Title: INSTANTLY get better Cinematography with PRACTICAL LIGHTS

Now, we have a couple more, they are somewhere in the studio, and I want to show you guys something different now with using colored lights to create different moods, and we're gonna use all of these lights right here. So, let's check that out. Now, where these lights really shine, pun intended, is with practical lights.
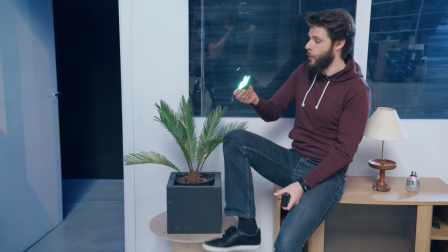4:30 Because they are small and battery powered, I can just tuck them away anywhere. I'll wind, for example, behind this plant right here.
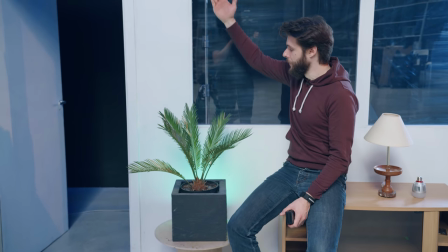4:37 So, instantly we're creating this layer of light in between the wall and the plant,
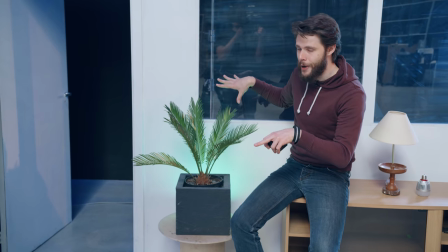4:41 which is separating itself from the background, creating more depth, which we'll talk about more soon.
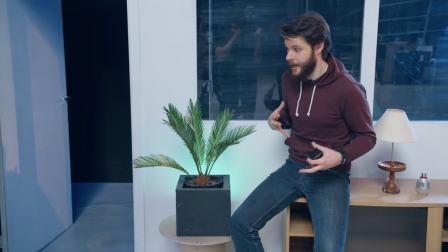4:46 Now, it also creates a whole different atmosphere because this is not tungsten lighting, this is not familiar light.
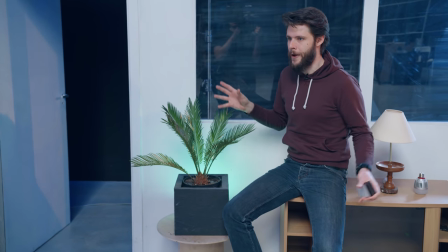4:52 So we're creating now with this green lighting something whole different. This could be like a laboratory or something.
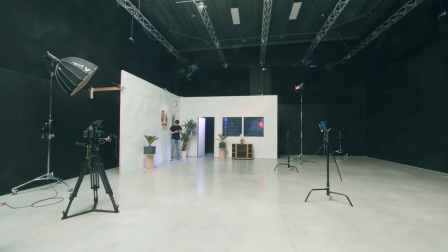4:57 So let's turn this very dull and flat scene now into something more interesting.
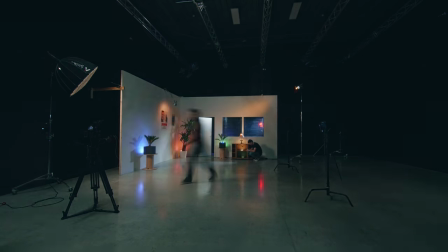5:02 And by the way, guys, you can also just do this in your living room, you don't need to have a set like we do. And we're only going to use the Aperture MCs together with the Spiffy lights to turn this scene into this.
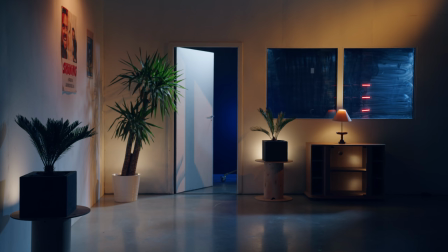5:13 So already it looks a ton better. Of course, you can create this to your own flavor with the RGB lights, you can have any color. Also with the presets you can add some sort of more motion into your lighting scene, like the filthy bulbs that we've set.
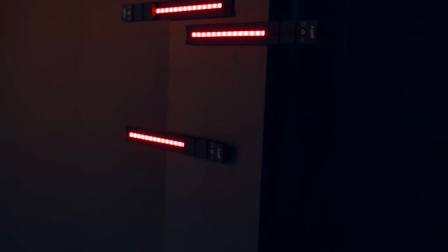5:26 But that's pretty much it. We've also used the Spiffy gears as some sort of a red signal light in the back. A very big difference from what we had before, or using nothing but small LED lights and that's it. Now apart from clarifying time or setting a mood, practical lights also create more depth in your shots. And creating depth is what I believe one of the most essential things a filmmaker has to do. And interesting is that you can create depth with almost everything. Whether it's opening your aperture to get a more shallow depth of field,
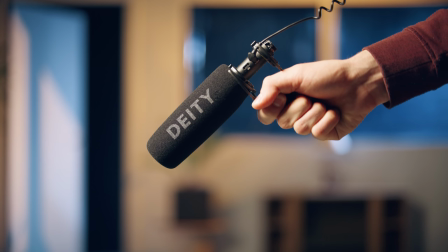5:59 or the way that you frame a shot, The dynamic that you put into the audio, your location, the set design, colors, costume, and of course lights. You know, in my Skillshare class about lighting for film, I talk about the basic principles of how you can create such depth.
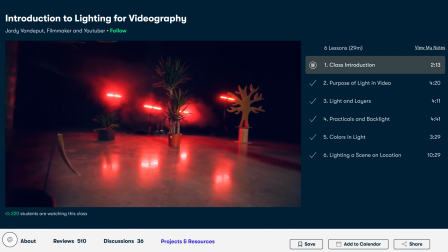6:14 It's actually quite easy, which is why the course is not that long, but you need to have a good explanation of it to understand it.
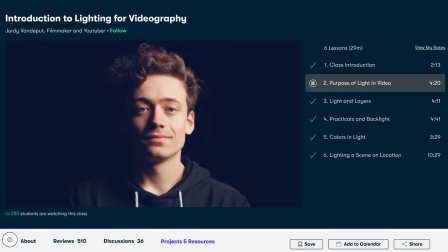6:21 Unfortunately, I didn't seem to have such a great teacher at film school because even after I graduated, I still didn't understood light.
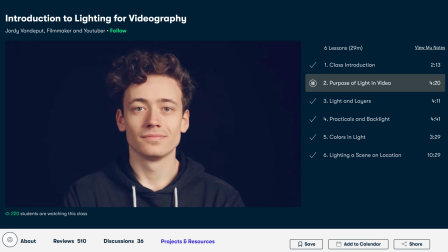6:28 So after a ton of self-study and experience from shooting hundreds of projects, I decided to make this course.
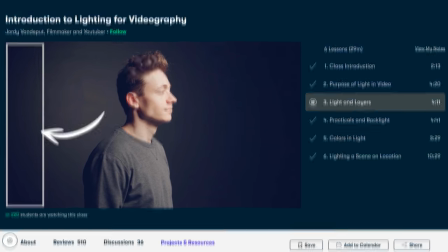6:35 You can check it out by clicking the first link in the description down below, guys. And if you're new to Skillshare, you can get the first two months completely for free. So definitely check it out. Anyways, back to creating depth with practical lights.
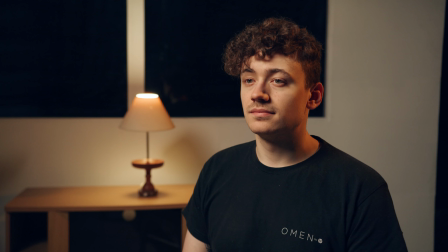6:48 In short, you want to create layers. Layers of shadows and highlights, different exposures. So if you have a dark one-toned background, it's considered flat. The audience doesn't feel the space in the back. So by adding one or more practical lights, we break that flat background. And make sure that you're always creating those layers.
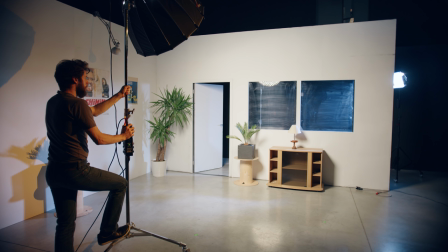7:08 If you just bounce the light into the background, you're just making it flat again. As there's just one exposure level.
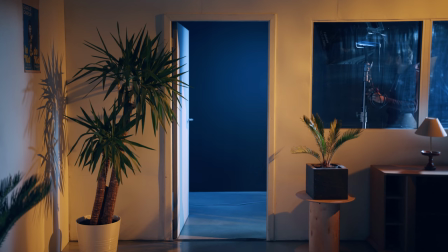7:15 Try things like opening a door and having a light in the other room. This is something that Peter the Hooch did a lot, one of my favorite painters. But anyways, showing that there is another room in the back creates enormous depth. You know, although we capture a 3D world whenever we shoot video, it's actually flat. If you're watching that video onto a monitor, you can turn that monitor sideways and you'll see that you're just looking at a flat image. So that is why it is so important for us filmmakers to create depth in our shots. So we can create the illusion that the audience is actually looking at something three-dimensional instead of a flat image. And that is practically it about practical lights. No, that's not true. There's still a lot that we can talk about, but I just wanted to say that pun. It's the essentials of practical lights. That definitely is true. Anyways, a big thanks to Aperture for supporting our channel over the years for sending over so many great lights. I really appreciate that. Thank you so much. And the same thing goes for Spiffy Gear. Thank you also so much guys for all of the support.